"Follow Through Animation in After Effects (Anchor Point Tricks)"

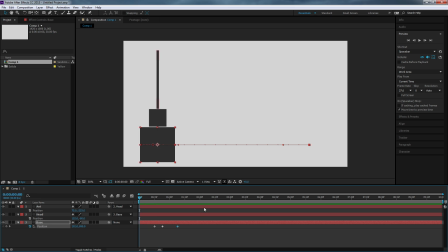250s
I did this because the follow-through that we're going to create will be more convincing and it'll just be more fun if this object moves in a more intense way.
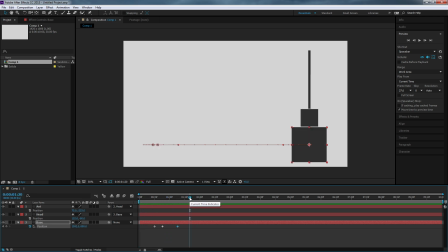259s
If it's really slow, then we wouldn't see a whole lot of drag, right? If you can imagine Bugs Bunny or some other classic cartoon, when they get ready to sprint off screen, when they walk very slowly, their objects don't drag very much.
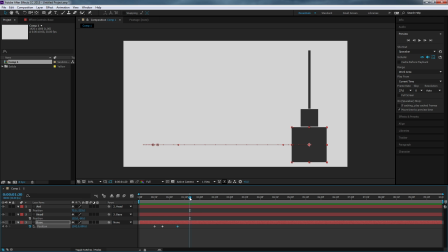274s
But when they sprint off screen in kind of a comical frenzy, their ears, their neck, sometimes even their head lags behind in this serious and extreme drag, right? So we got to move pretty quick in order to create that drag. All right, next.
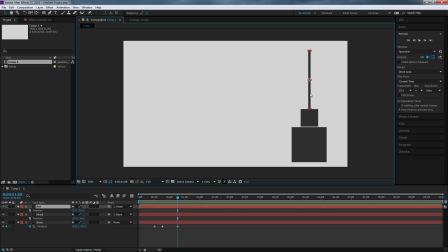289s
The antenna needs to kind of lag and drag far behind.
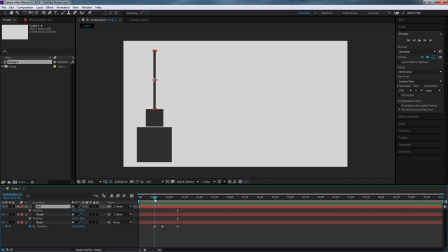295s
So how do we do that? Well, let's start by identifying where the object starts to move. So it backs up a little bit. So we'd actually see a little bit of like pre-drag there. So from this spot to this spot, we want that antenna to kind of react.
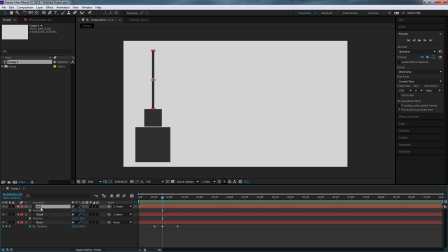313s
Let's get out our rotation keyframes. We're going to hit the R key on our ant layer. And I'm going to set a keyframe right at the beginning when our position, our anticipation movement starts to start. And then where it changes direction,
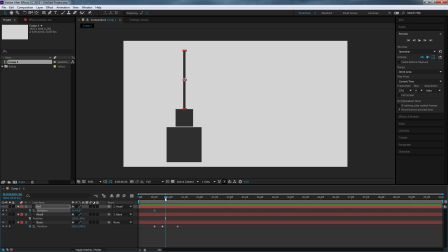331s
that's kind of what I want to cause that antenna to like start to move the other direction. So let's go ahead and rotate it a little bit. When I do that, we notice something undesired occurs. My antenna doesn't rotate from the point in which we believe it's connected to the head.
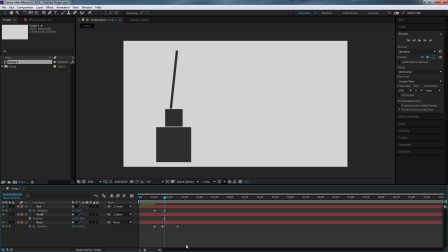348s
In fact, it rotates up in the middle, which looks pretty unconvincing. Now we notice this with our squash and stretch and some of our previous examples that it would be ideal if we could tell our layer to rotate at the bottom where it appears to be connected to the head. So let's back off those keyframes, and we're going to make that change first,
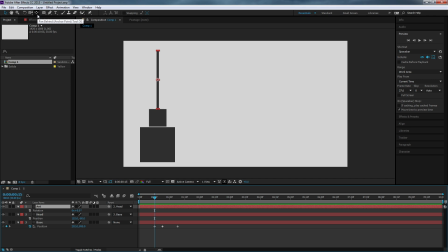368s
because if we make the change after animation occurs, it kind of screws everything up. So let's make that change first. We're going to bring out a new tool called the pan behind. It's also known as the anchor point tool. And it's right next to the camera icon.
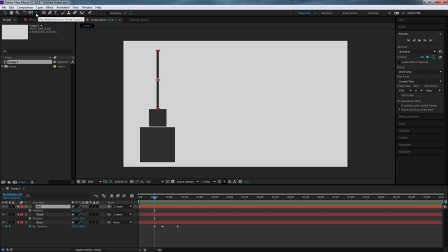384s
It's by the shape icon. So it looks like a little bit of a baseball diamond, I always like to say. But it's called pan behind. Click that, and then know that once you do, you can change this crosshair on your layer to any place you want to in your scene. And that is the pivot point.
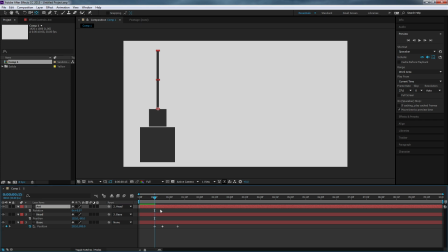402s
And the pivot point is really, really important when doing things like, making a pivot movement defined by rotation. So now if I do that exact same movement with that pivot point placed properly at the bottom there,
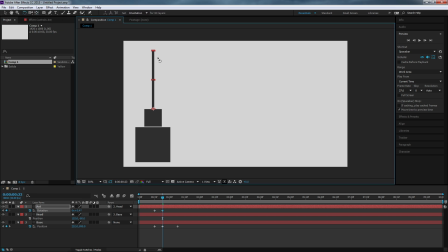417s
I can use the rotation tool, and I can bend this antenna, and it bends in the right spot, and that's really cool and way more satisfying, and it's just more believable. So I'm going to rotate this just slightly, because with that anticipation movement, it's a little bit slow, so it starts to go back just a ways.
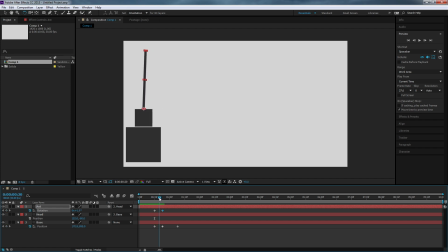436s
All right, so back, and shifts direction. So that's where our rotation should start shifting direction as well.
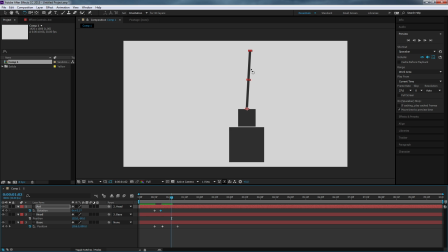447s
And as we move here, I'll go maybe halfway through the movement. I'll start to really bend this guy back. I'm still using rotation keyframes, making sure that pivot point's in the right spot. And so I'm just going to scrub the timeline, see how it looks.
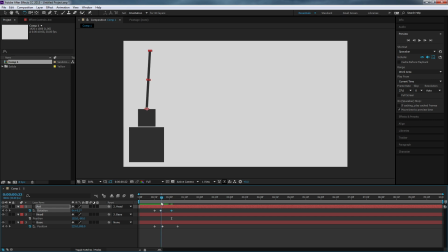460s
So we have a little bit of like a pre-coil there, then whoa, huge drag.
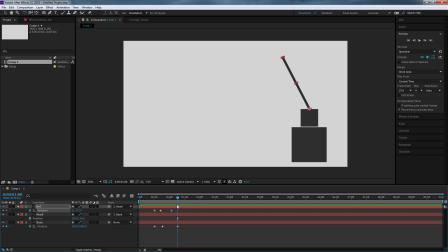467s
And I'm going to have the drag get even more intense with those last few frames,
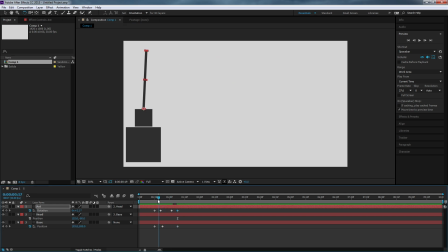473s
as though the the speed and intensity of this movement is really taken over.
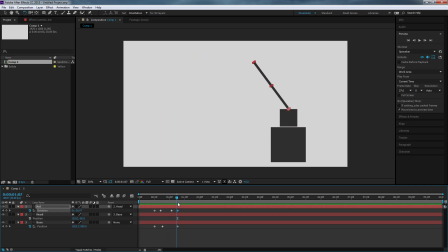479s
Now, when the object hits, we have to have follow through. So we've established the drag, which is nice, but now we have that follow through.
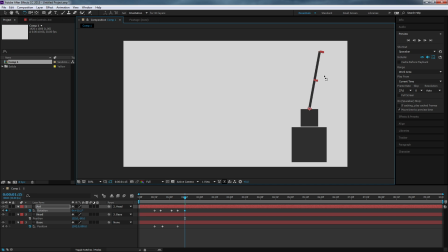488s
So this antenna is going to then move to the other direction because of all that movement. And it's up to you if you want to make it look like it bounces off the screen here, or if you want it to go further.